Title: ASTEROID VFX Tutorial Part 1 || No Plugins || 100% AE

Okay. Now, let's precomp the asteroid texture,
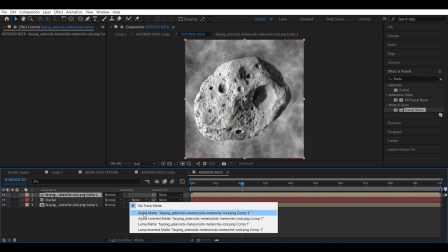1006s
duplicate it, and use that as an alpha mat for the fractal layer, and set the fractal layer to multiply.
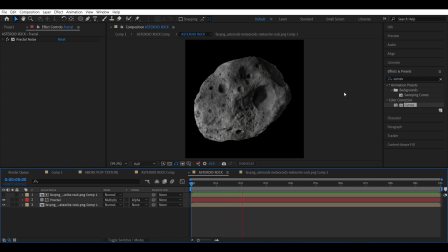1016s
There you go. We're basically trying to simulate asteroid burning here. So add a curves effect and darken it a bit.
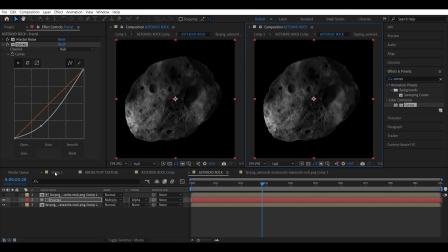1028s
So let's see what we have changed in the main comp here. There you go. Okay, that looks okay to me. Okay, the asteroid is looking very sharp. So add a fast box plot to the asteroid comp.
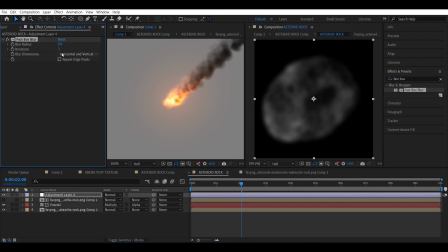1049s
Maybe a value of 8. Okay, that looks okay to me. Also, let's rotate the asteroid rock.
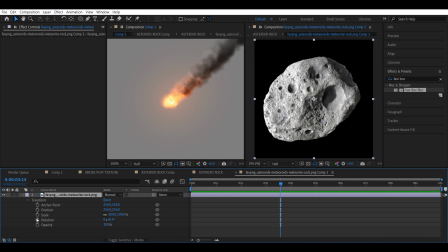1059s
So head into the asteroid precomp and add in time expression to the rotation of the asteroid.
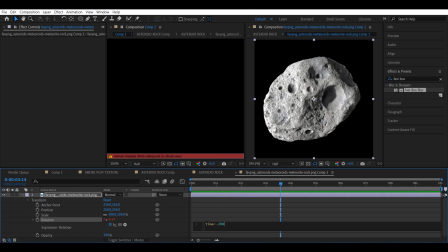1065s
Time times maybe negative 200. So this makes the asteroid slowly rotate.
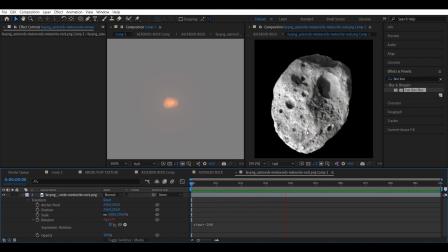1074s
And if you check this in the main comp,
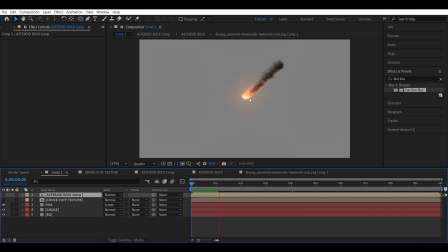1081s
this is what we ended up with. We have a burning rotating asteroid.
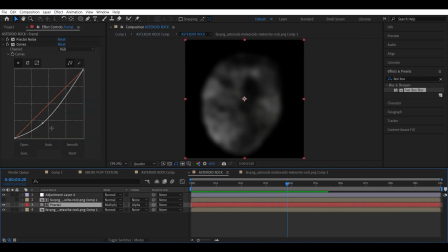1088s
We can actually decrease the brightness even more to make it even more subtle.
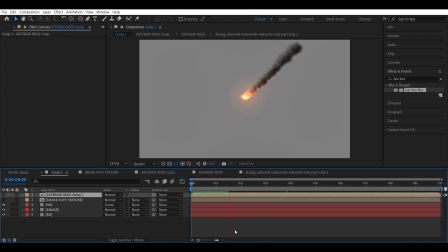1098s
Yeah, something like that. So as already said, this is our look development. If you want to, you can tweak it even more. So without any delay, let's import the background
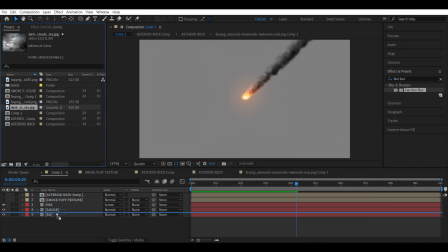1114s
and place it below the smoke layer. There you go, it's already looking good.
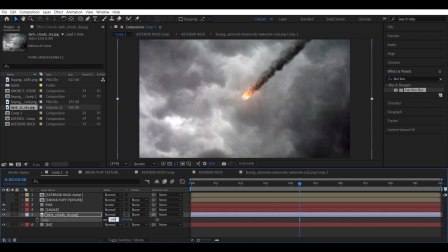1123s
Increase the scale, maybe a value of 140. So let's animate the position of the background to simulate the camera movement.
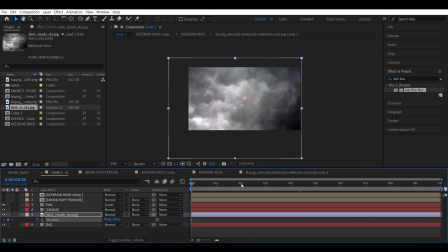1137s
So at first frame, keyframe the position, and at last frame, move the position something like this in the direction of the smoke and fire.
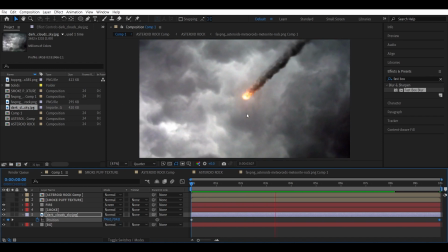1152s
There you go. So this gives the parallax effect of the background being at a farther distance from the camera.
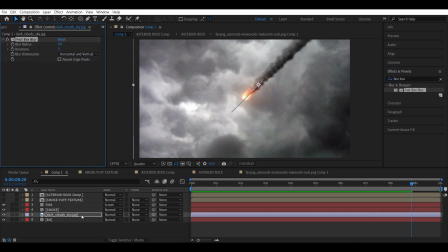1161s
Let's add some blur to the background. Okay, that looks fine.
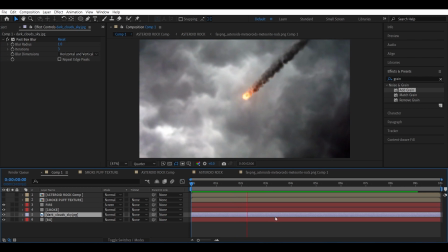1167s
Okay, let's add some clouds in the foreground.